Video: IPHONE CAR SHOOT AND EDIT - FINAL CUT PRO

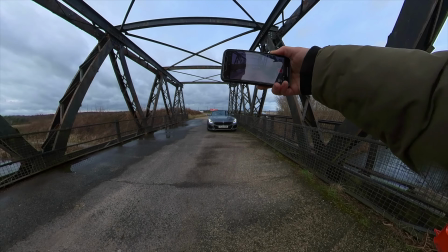(0:29)
What's up guys, today I'm going to go through how I shot and edited this car edit on my mobile phone.
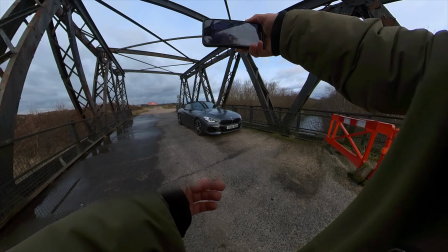(0:34)
Today I'm using the iPhone 11 Pro in 4K 60 frames per second.
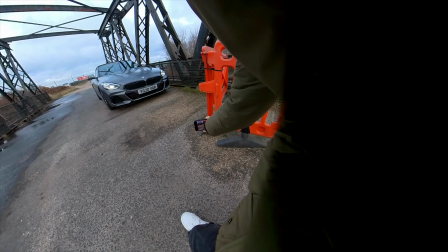(0:39)
So for this first shot, I wanted to do like a one-shot style, walking around the car, focusing on different points.
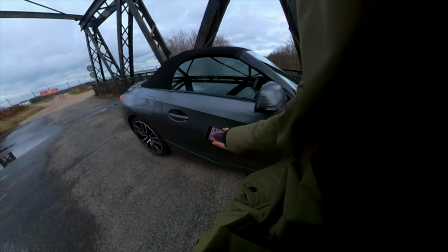(0:45)
So I saw this orange fence. I really wanted to incorporate into the shot.
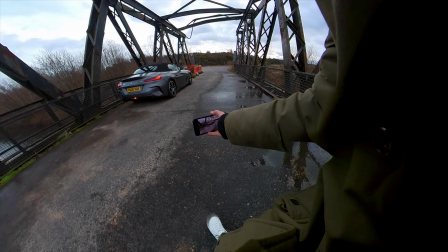(0:49)
So I started panning from the fence and then just tried to walk at a steady pace, focusing on different points of the car,
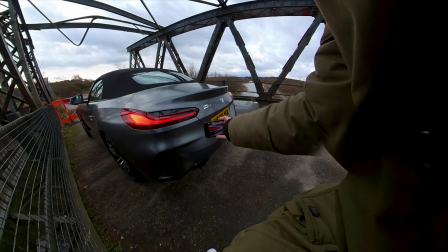(0:56)
adding some rotation to the phone, no quick movement, just trying to like add slow rotation so that when you speed it up in editing,
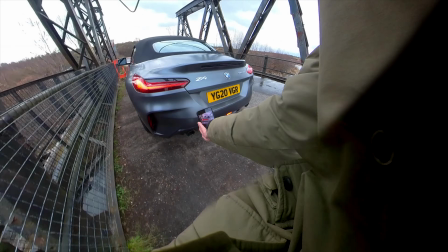(1:05)
you get a cool rotation effect.
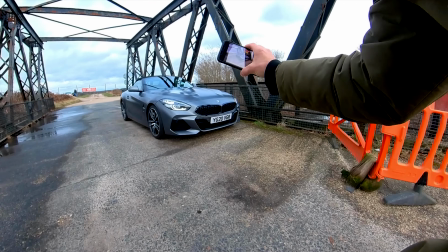(1:07)
I also love filming stuff on a mobile because you can get some super unique shots and move the camera in a way that you can't really do very easily on a normal camera.
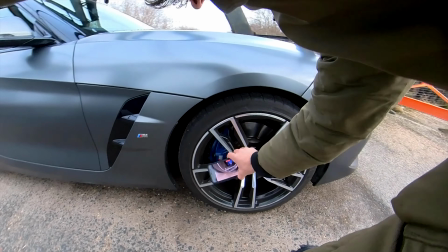(1:15)
So this shot on the wheel, getting like a really smooth rotation movement.
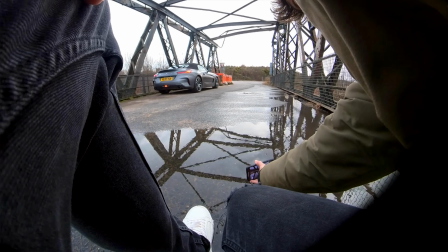(1:20)
And then I saw this puddle and had to get this reflection shot because it just looks super cool with the bridge and the reflection in the puddle.
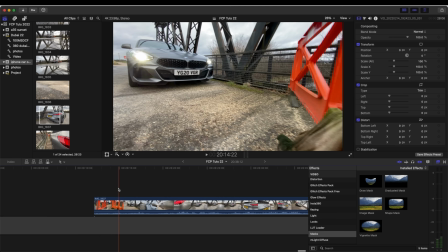(1:26)
And yeah, that's pretty much it for the filming. So let's get into editing this first shot.
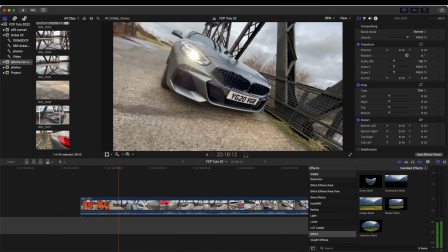(1:31)
So this is what the shot looks like. The stabilization on the iPhone is amazing. Even just straight off the camera, it's super smooth.
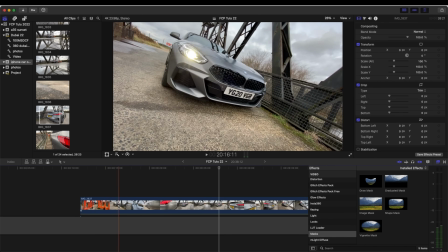(1:42)
So what I'm going to do is go through this video clip and add speed ramps to where I want the video clip to slow down. So panning from this fence, here's a really nice shot of the car. So what I'm going to do is click the video clip, hold down Shift, press B to add a speed ramp,
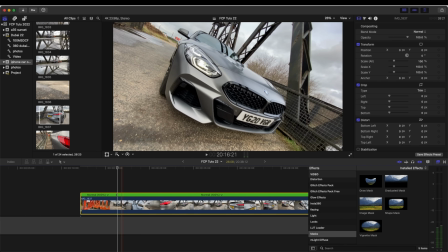(1:59)
and then I'm going to move along the video and hold Shift, press B to add another speed ramp.
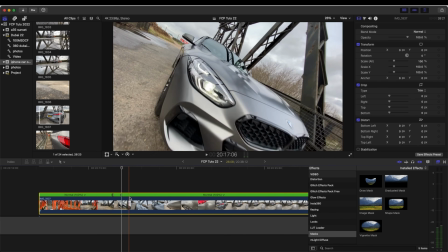(2:05)
And I'm not going to edit these yet. I'm going to wait until the end when I've added all my speed ramps.
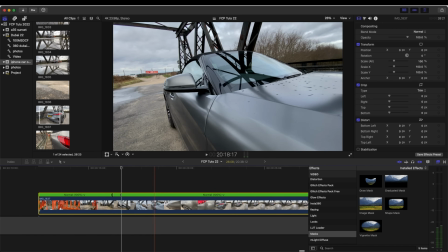(2:10)
So I probably want it to speed up to around here. That's also a nice shot of the wing mirror right there. So I'm going to hold Shift, press B, add another speed ramp, go to about there,
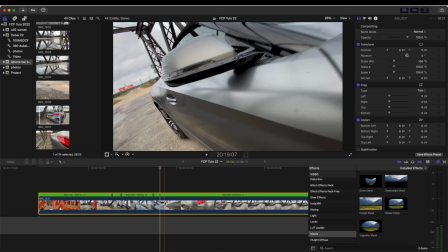(2:20)
hold Shift, press B. And then we go on to the rear of the car.
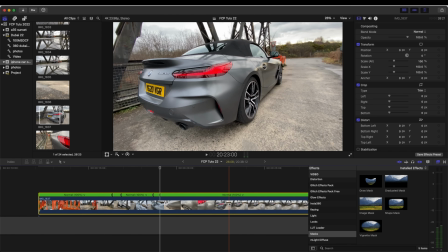(2:25)
I think I'll speed all this up. And then about here, I'll hold Shift, press B, and I'll add another one here.
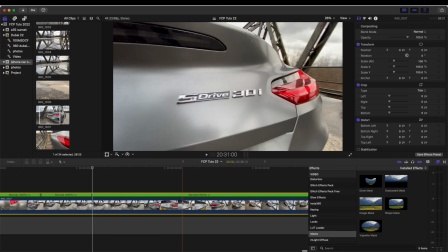(2:33)
Then I want it to speed up again. So we get to the badges on the car. I'll probably slow it down again here.
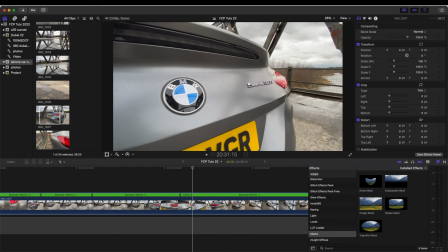(2:39)
So I'm going to add more speed ramps. And then another one here, and there.
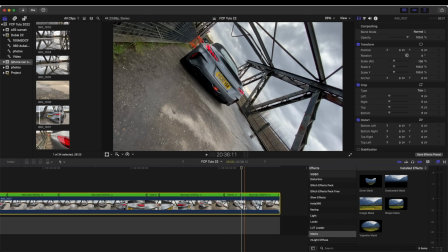(2:45)
Maybe another one here on the twist. And then I'll just speed that up at the end.
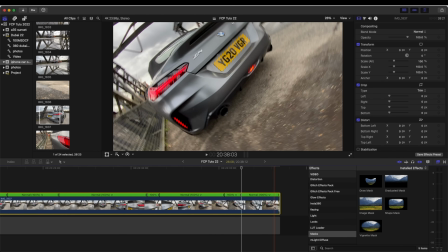(2:50)
So we have this nice spin, which could make a cool transition. So now I've added my speed ramps.
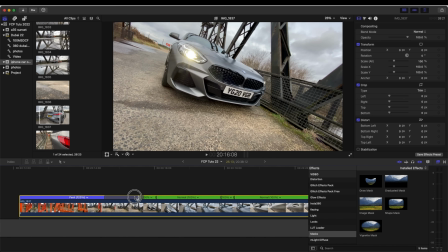(2:56)
What I'm going to do is use these tabs right here, click and hold, and just drag this closer to the start, which will speed it up.
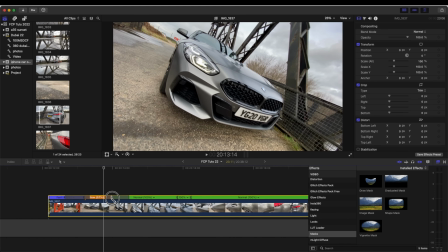(3:04)
And then because I shot in 60 frames per second, I do have the ability to slow this down by 40% and it'll still be nice and smooth.
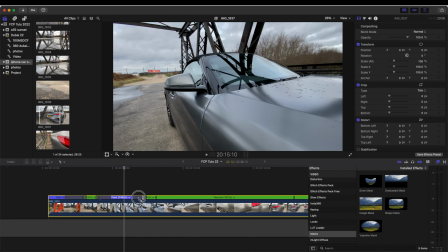(3:13)
But I'll come back to that if I want to slow it down. What I'm going to do is just go and speed up all of the parts that I want to be fast.
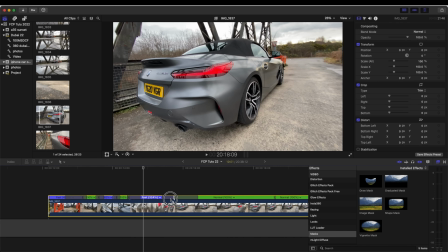(3:21)
I'm just going to speed them up.
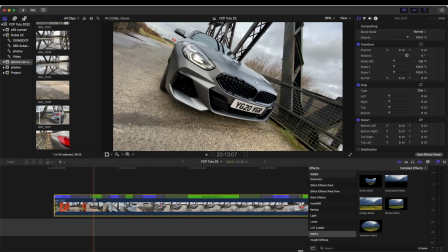(3:26)
Now that I've sped up the bits I want to speed up, what I'm going to do is go back and
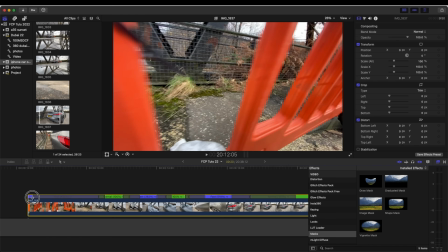(3:32)
use these tabs and just drag them so that they all link up.
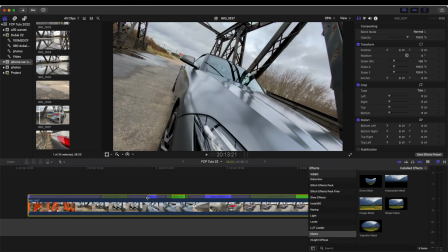(3:37)
This will make sure that the speed ramps are nice and smooth, because what they do is smooth out the difference between fast and slow.
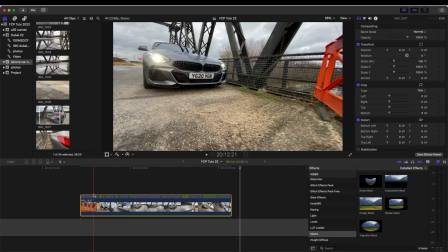(3:49)
So I'm just going to go through, watch it back and tweak up some of the speed ramps, speed it up in some places and slow it down in other places.
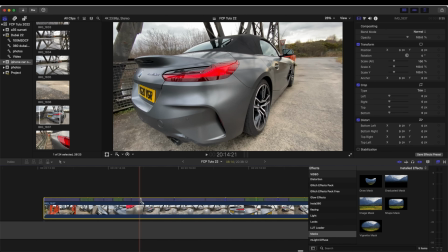(3:57)
And if you ever want to move a speed ramp, then what you do is double click on the speed ramp, go to edit,
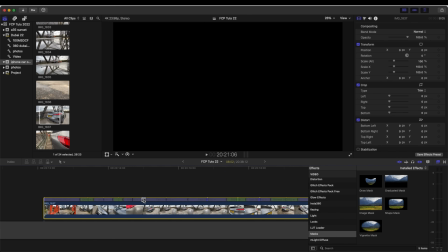(4:04)
and then you can just move these, click and hold to move the position of them.
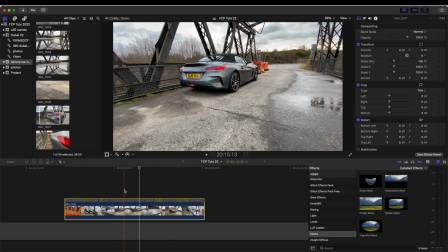(4:09)
So we have this bit here where the shot is sort of pulling back from the car,
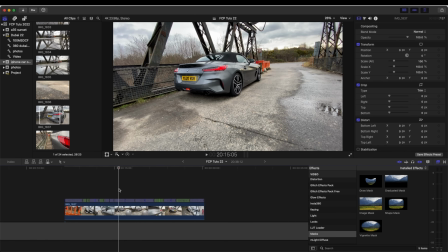(4:14)
and it'll be a really good opportunity to use the vertigo effect. So basically I want to zoom the video in as the shot is panning back to give the effect that the background is coming closer,
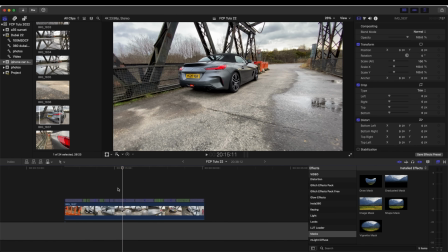(4:26)
but the car is staying in the same place. So to do that, what I'm going to do is actually use a plugin called Smooth Camera Zooms.
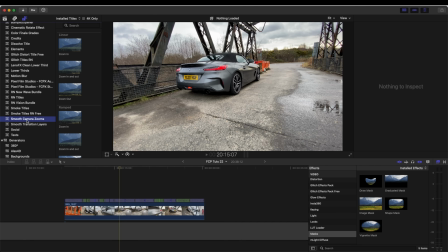(4:34)
So I'm going to go to my titles tab and go to Smooth Camera Zooms.